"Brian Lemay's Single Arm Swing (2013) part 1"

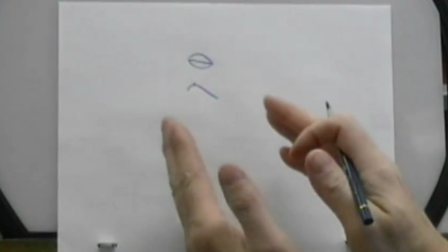16:14 So this is now where your halfway position is not necessarily physically half the distance.
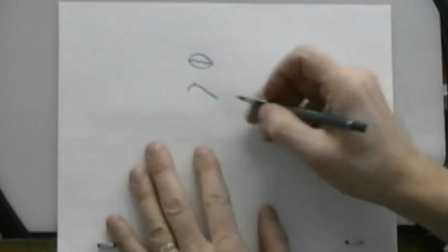16:21 You're deciding where you're going to slow in and slow out from by bunching up the drawings on either side,
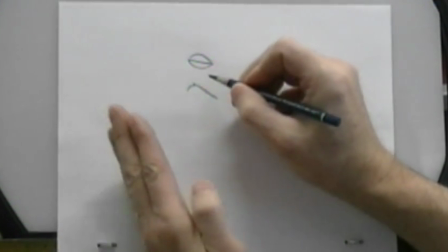16:26 but you can choose to alter that physical halfway position to an off-center position.
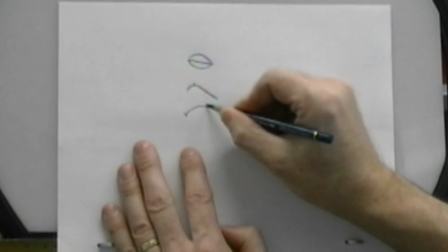16:32 So rather than it being like this on our ball bounce, where it went directly in the center and we had our quarters and then eighths and sixteenths,
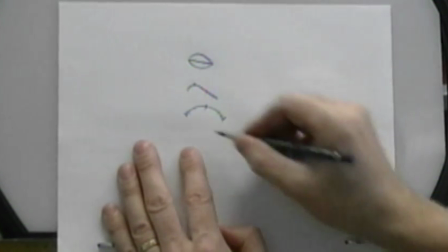16:41 like this, we can choose to do something like this,
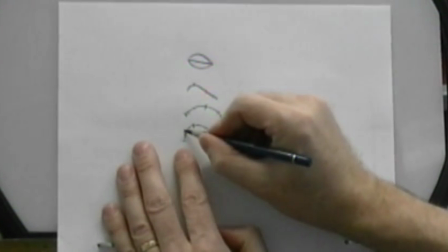16:45 where our high point is now over here, and we choose to bunch up our drawings like this.
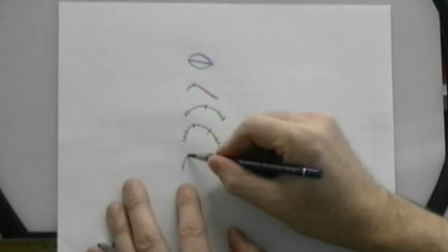16:52 But that's also not to say that we can't have a high point that goes up like this and comes down to this point down here like this,
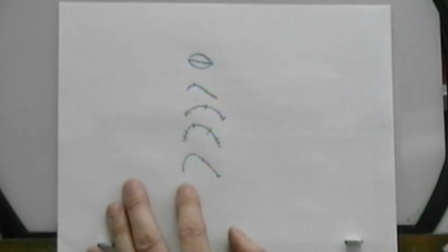16:59 and still choose a physical halfway position in here.
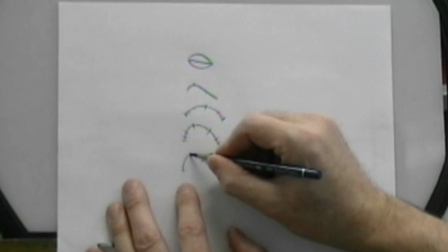17:02 And then we split it into quarters, which actually makes this the change in direction point here, but this is physically the halfway point.
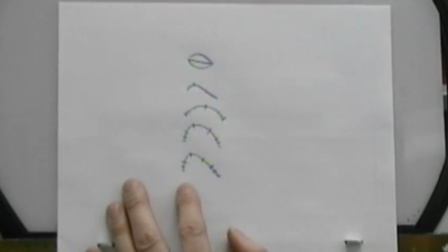17:12 And then we put our slow ins and slow outs on either side there. You can still do stuff like that, right?
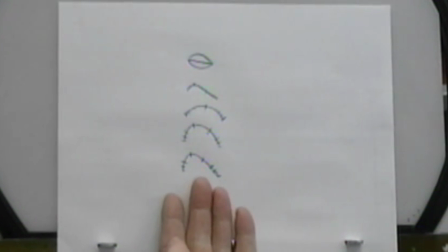17:18 The only difference here is what you choose to do.
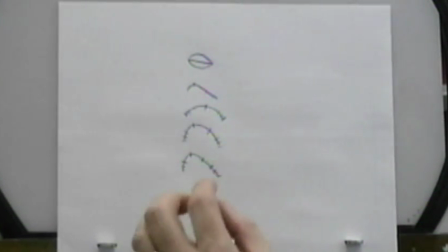17:22 Okay, it'll alter the timing slightly, like the spacing, because the distance is also related to the speed.
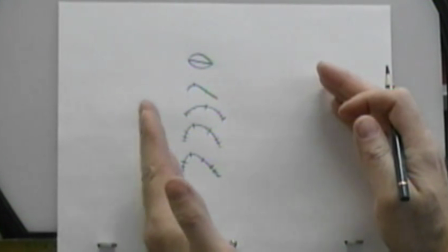17:29 Okay, the bigger your distance is and the smaller amount of time, the less number of drawings you have, the faster something is going to go.
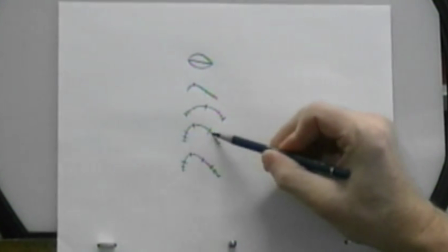17:35 So if you look at the difference between this one and this one here,
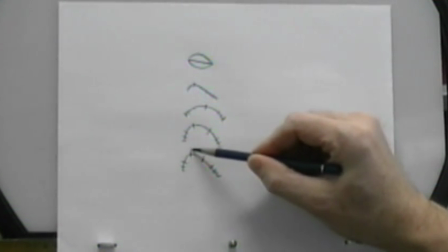17:40 notice the physical difference in the space between here and here and here and here.
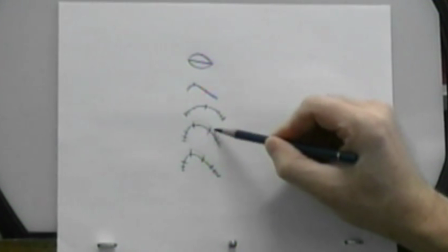17:45 This one is bigger, which means that this portion right here is going to go faster than it would on this one here.
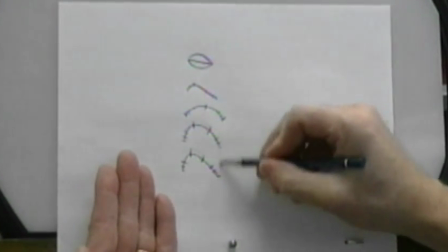17:51 Okay? It's not a huge difference because in the overall scheme of things, the distance that you're traveling from and to is exactly the same,
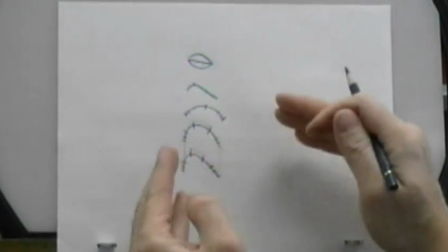18:00 but the distance that you choose to make your in-betweens go in will alter the timing on it slightly,
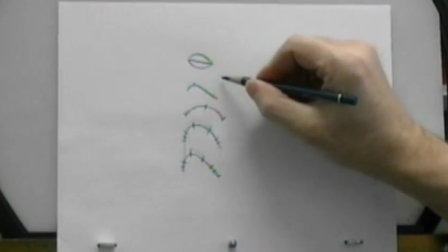18:06 but not a huge amount. We could also choose to have a figure eight where our path of action goes like this.
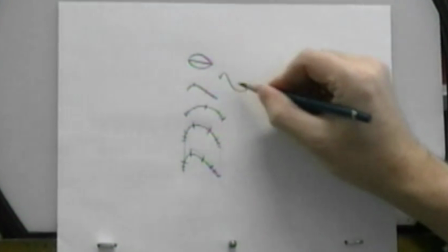18:12 So we start off here and we end up over here.
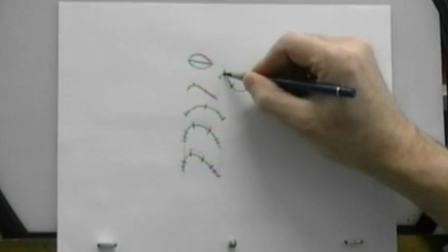18:16 Okay, our halfway position would be here, but we'd also have points here and here which change direction.
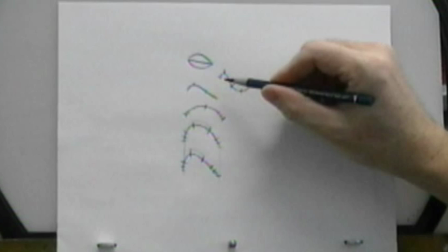18:22 So now this is where we get into the idea of secondary keys. We have our primary keys, which is where we start and we end.
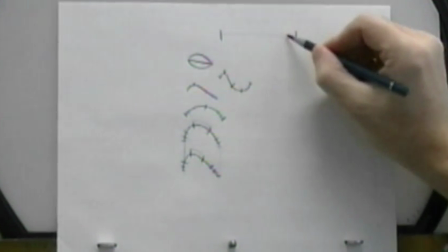18:30 If we go in a straight line, then that's pretty simple. Okay? All we have to do is find the halfway point.
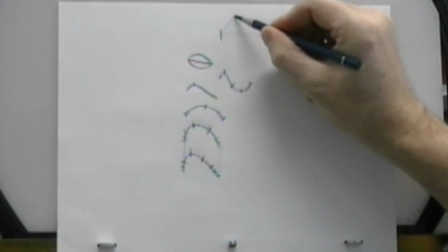18:37 But if we choose to take a path of action that deviates off of this and does something like this,
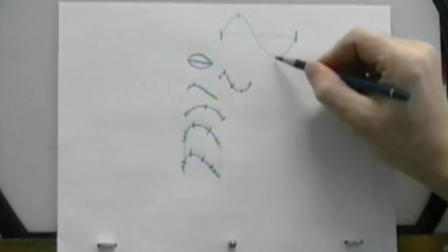18:42 we then have another 2 points here where we have a change in direction.
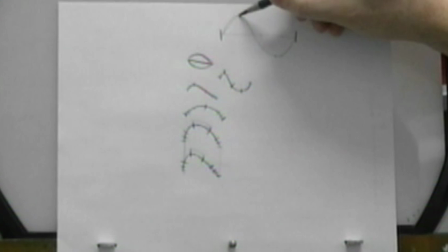18:47 So in this one here, it's going up and over, and then it changes direction and comes down and over, and then it changes direction and goes up and over.
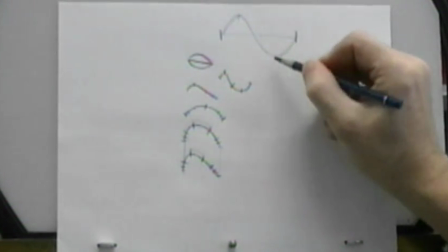18:55 So these 2 points here now become secondary keys. Okay?
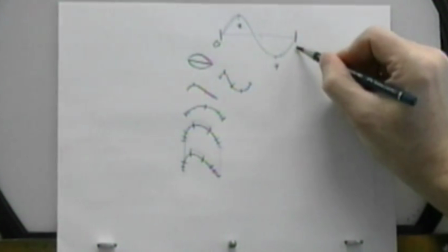19:00 We got a primary key here and here, and these become secondary keys, also known as breakdowns.
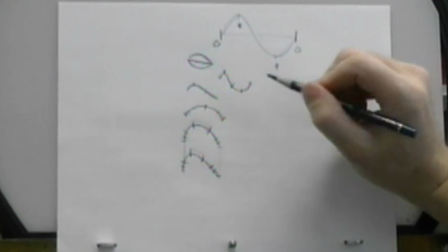19:08 Okay, so the term breakdown means that it's a special position that describes something that is out of the norm.
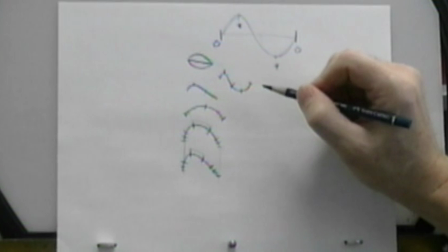19:16 Right?
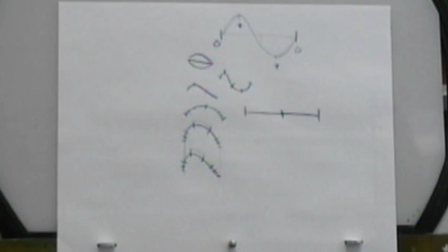19:16 So if we have an action that goes from here to here, and we have a halfway in between there, we can call that a breakdown, and we put a little line underneath the drawing.
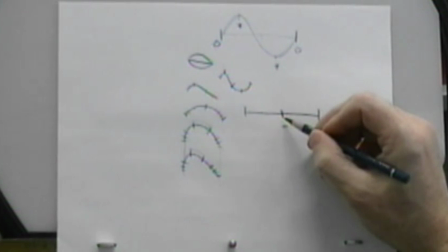19:25 But there's nothing special about that. Right? It's just a halfway position.
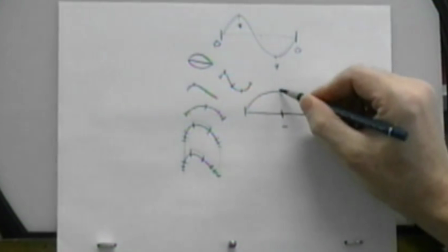19:29 But as soon as we alter the path of action to a slightly different point within this, meaning that it's going up this way and then coming back down,
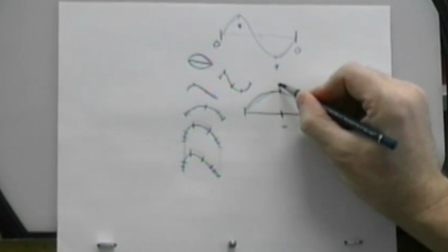19:37 we're changing direction, this then becomes a formal breakdown that is special within this overall action.
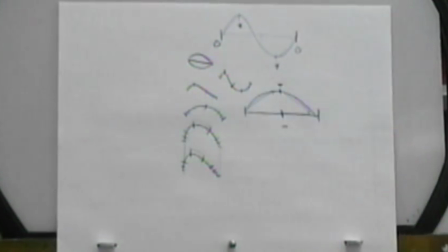19:44 Right? So we have to be aware of what we're going to be doing. But again, this is just an issue of you just making a decision.
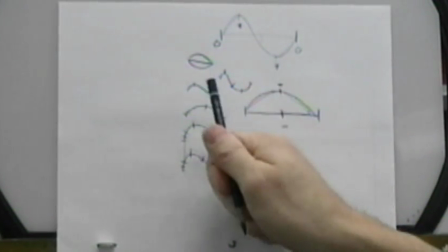19:50 How do you want this to move? Do you want it to just go from here and do this, which is boring? Or do you want it to do this, which is somewhat more interesting and more realistic?
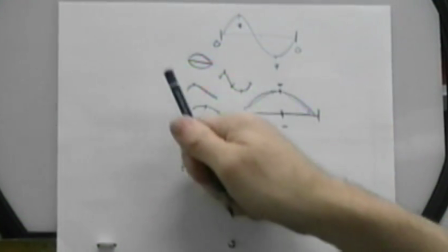20:03 Or do you want it to do this, okay, which is a little bit more eccentric?
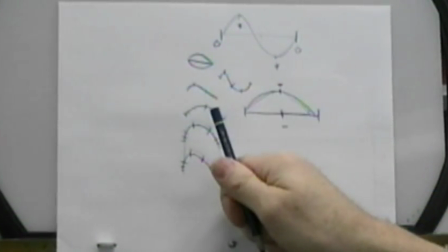20:08 Or do you want it to do this?
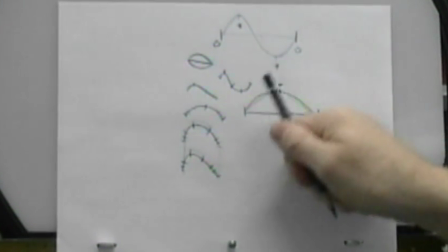20:12 Or do you want it to do this? Forming a figure 8. Okay?
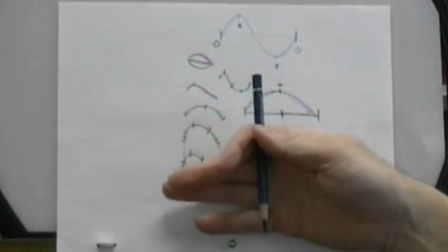20:17 It's just me choosing, as I'm doing with my hand, I'm just choosing. That's the path of action.
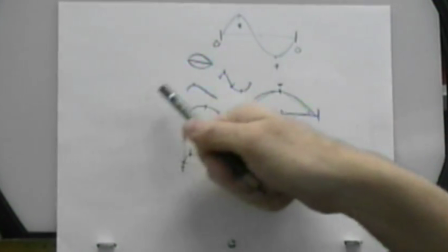20:22 That's the way I want my arm to move. Okay?